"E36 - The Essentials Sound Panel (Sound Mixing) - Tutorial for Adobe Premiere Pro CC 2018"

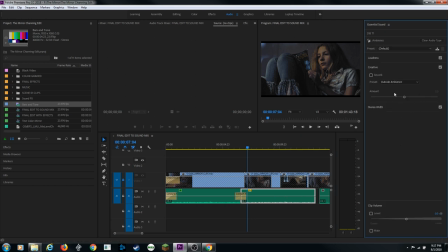But I am going to go to ambient because I haven't defined this one yet, and I'm going to define this as room ambience. It checks my reverb. It's added that effect to it now, and now I've got kind of that natural sounding reverb. And I've got a crossfade, so it sounds nice and smooth. This crossfade's not here. Sometimes you'll hear shifts in the audio.
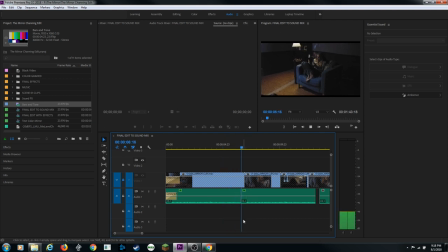Let's listen. Very little shift there. It's very subtle, but you can do Control-Shift-D or Command-Shift-D on a Mac, and it adds that cross. You have to be right on the edit, and the way I land on that edit, by the way, is I use arrows up and down. I go arrow up to go to the left, and it lands on an edit.
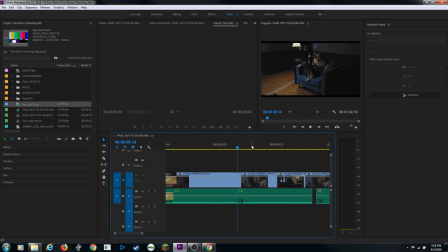One more time, right there is on my edit. Control-Shift-D or Command-Shift-D. There we go. She hears the knock. Looks back down, and I'm going to do this. Since nothing's going on, I'm just going to grab this clip here.
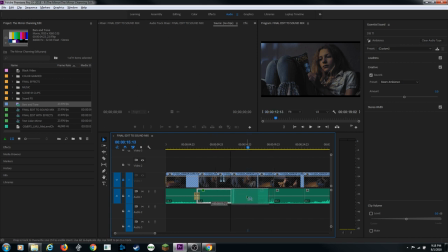It already has the effect on it, so I don't have to keep doing that effect to it. And I'm going to drag it to the right there, and it does and it duplicates the clip. Control-Shift-A to deselect my clip, arrow up. Control-Shift-D to add a crossfade.
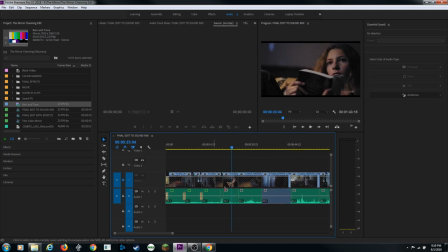And there we go. And I'm going to continue to do this for the entire movie, for the entire scene here. I'm going to go from beginning to end, and I'm going to control this was shot with a boom mic and a separate audio recorder to get ambient noise. And you can hear her walking around. This is a very quiet movie, so she doesn't make much noise.
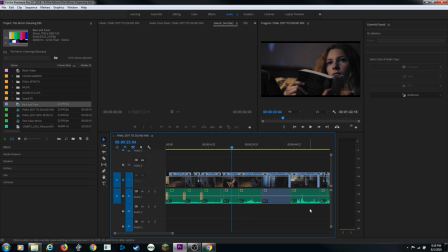But I'm going to continue to do this till I get to the very end of my timeline, and then I'm going to come back and show you the next step. All right, I finished mixing my ambient track here on the top. And I shouldn't say just ambient. This is the actual audio that was recorded on set. And I got that to the level that I like it.
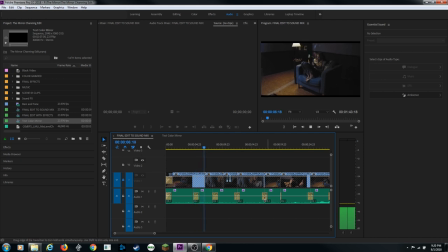And I've got these transitions to smooth it out in between. And one thing that I did I want you to notice is I move into the clip here. All of a sudden, I've got no audio here. And then down here as well, I've got no audio here. I cut off the audio on two instances where she actually leans outside and looks out the window.
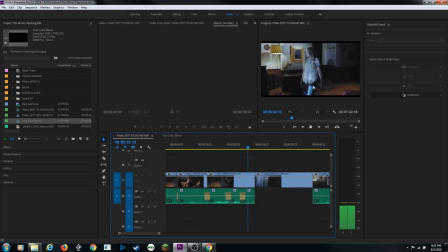That actually goes outside. Like right here. As she's walking toward the window, it cuts and there's no audio. Because I'm going to add I'm going to add different audio for when she is outside. So it just does these precise cuts right on the edits there.
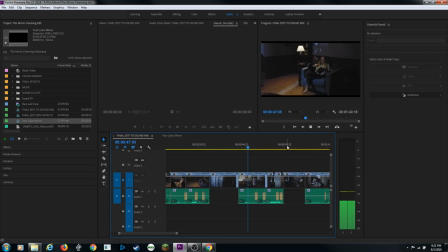Then it cuts back inside and the ambient noise comes back. See, I left some of that noise in where she sits down. You got the sound of the book. got her standing up. So now you can kind of hear these sounds as she sits down,
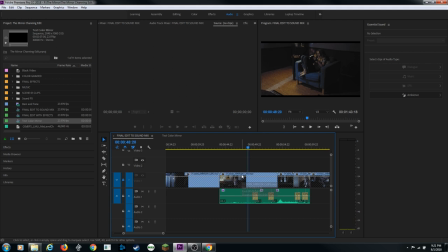picks up the book, and you hear a little bit of reverb there just for the, to kind of add ambient room, just kind of that natural echo that would exist in the room. So next, let's start working on a new track here. And I have collected a bunch of effects from the internet.
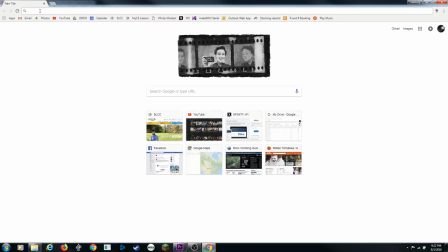Where you can go to, a good site to go to for sound effects is freesound.org.
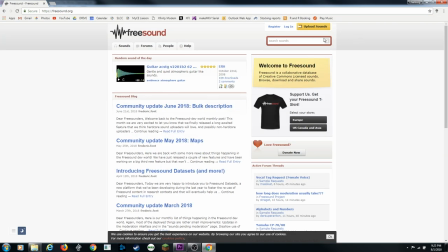On freesound.org, you're going to have to create a free login, and this is what this is a big database where people share their sound effects, and there's some really good quality ones. If we type in, let's type in crickets here, because I'm going to be looking for some nighttime ambient noise, and you can click on these and play them,
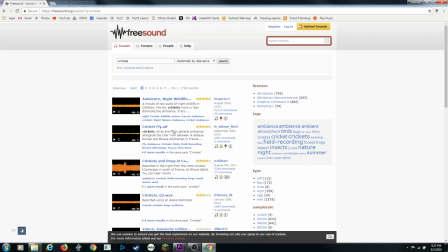and you can find the sound effects that you like. Keep in mind that the higher quality ones are going to be AIFs and waves, and the lesser quality ones are going to be MP3s. But sometimes the MP3s have high frequencies, and they're actually pretty good quality.
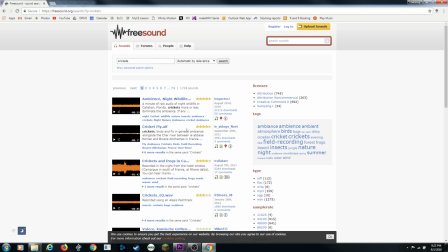So it just really depends on who uploaded it and what quality it was when they uploaded it. But once you find the ones you like, you can click on them, you can download them, and then you can collect them.
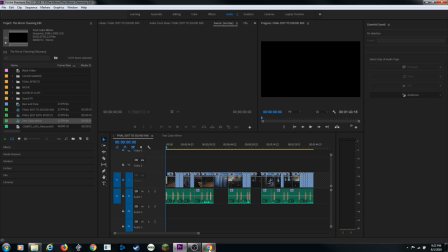Collect them into a location to your production folder, and then import them into Premiere. And I've already done that here. I've got a folder with a bunch of the sound effects I'm going to be using, ones that I've and found online here, and crickets is one of them here, and we're going to start adding some more ambient noise to kind of build this up and sweeten our audio here.
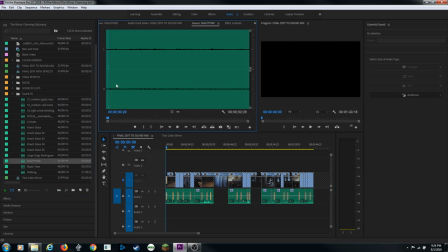Now there's one that I really like here, this one, that nighttime one I found as I play through this. This is one that I found on freesound.org. Got some nice mellow crickets. Now you are going to be hearing the crickets while that we're inside the house here, and the reason why we're going to be hearing those crickets is because the window is open.
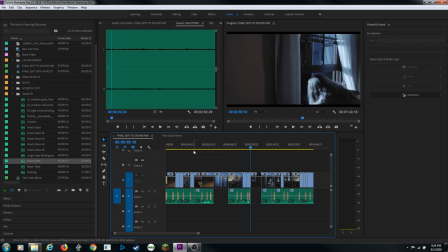At one point she walks over and looks out the window, and the window is open, so we're going to be hearing some mild cricket noises outside.